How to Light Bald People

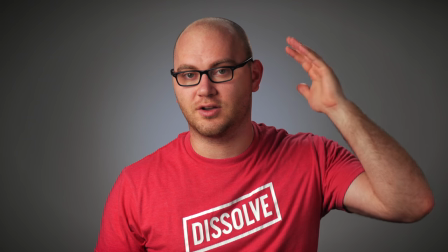It's going to be very easy to blow that out and cause a big distraction when it comes to your lighting.
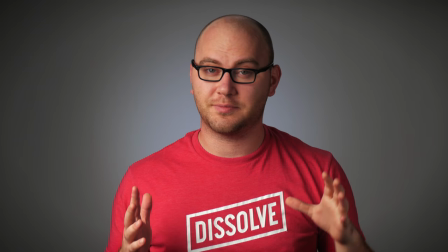So be careful with rims and hair lights. Here's an example of my light turned all the way down as low as it'll go.
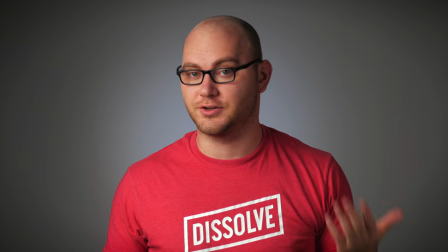This would work. Alternatively, I could just completely turn it off like so, and now there's no rim light.
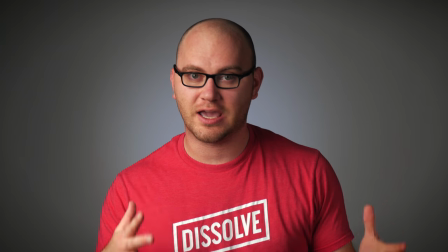You can also experiment with replacing a hair or rim light with a background light.
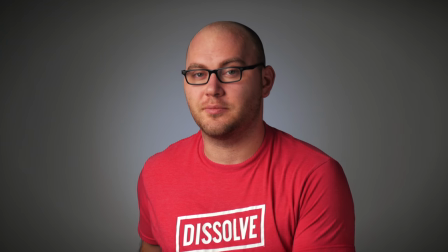So I'm gonna actually reach back here, and I'm going to set my background light to
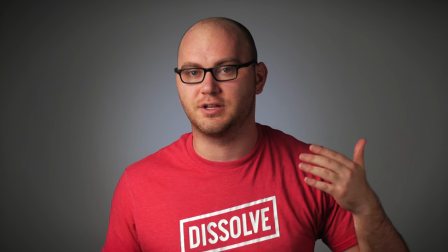light this area of the background to give me a little more separation that I normally could achieve with a hair or rim light.
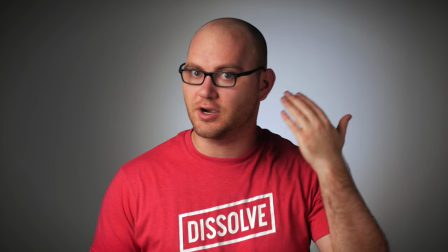So with that background light change, I'm adding more separation to that darker side of my face, and you can use that to skip using a hair light. While we're talking about backgrounds, that is a very important thing to consider when setting up lighting for bald people. If you're filming a pasty white guy like me, you wanna make sure your exposure isn't too high.
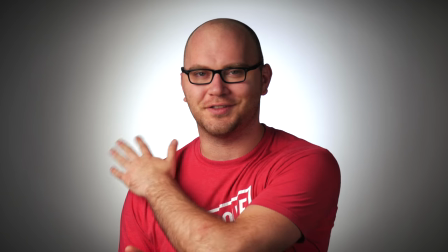So this is something you probably don't want to do, especially if the light behind the person is close to their skin color.
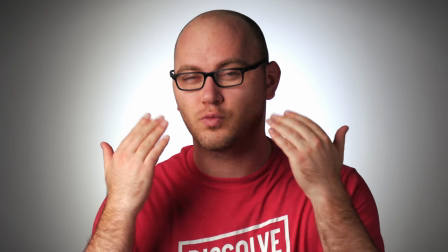The same goes for different colored skin. If you're filming someone with really dark skin, you might try to lighten up the background.
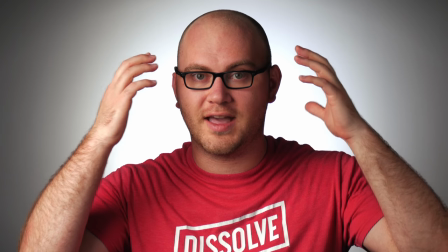We need to add separation, because if you think about hair, that's the separator between the face and your background.
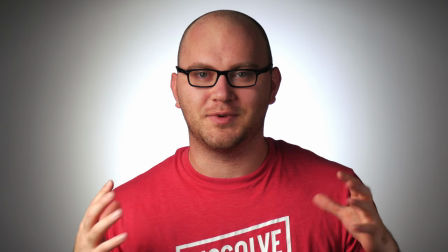We don't have that anymore, so it's just one color that we need to kind of make sure is separate from the color of our background.
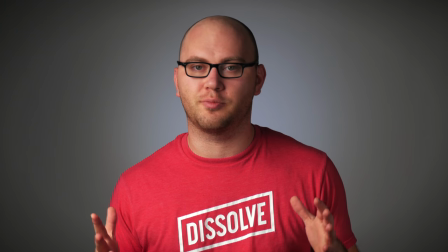So a lighting setup like this would be much more appropriate for a bald white guy. So to recap, you're gonna go to war with glare when it comes to lighting bald people. Consider having some makeup on hand if you film several different people. When it comes to your lighting, you want to make sure you take care with how you position your light. Don't take your key too high for a high key. Try to drop the light if you need to avoid overexposing people's heads. Be very careful with your hair and rim lights if you even use them. You might just play it safe and completely remove them. And then of course, make sure you remember your background lighting. What does the background look like behind the person you're filming? And make sure it's not similarly exposed or similarly colored as them. Try to add some separation that way. That's also a great way to add some separation if you're not going to be using that hair light. So those are just some quick tips when it comes to lighting people that are bald. If you want to also learn how to light people with glasses, check out the video somewhere up above me, and I've done a video talking about how to get around that nasty glass glare. That's going to do it for this one, guys. Let me know if you have any questions or suggestions of your own in the comments below. Otherwise, you can watch fresh videos here at DSLR Video Shooter every Tuesday and Thursday. Thank you so much for watching, and I will see you in the next video.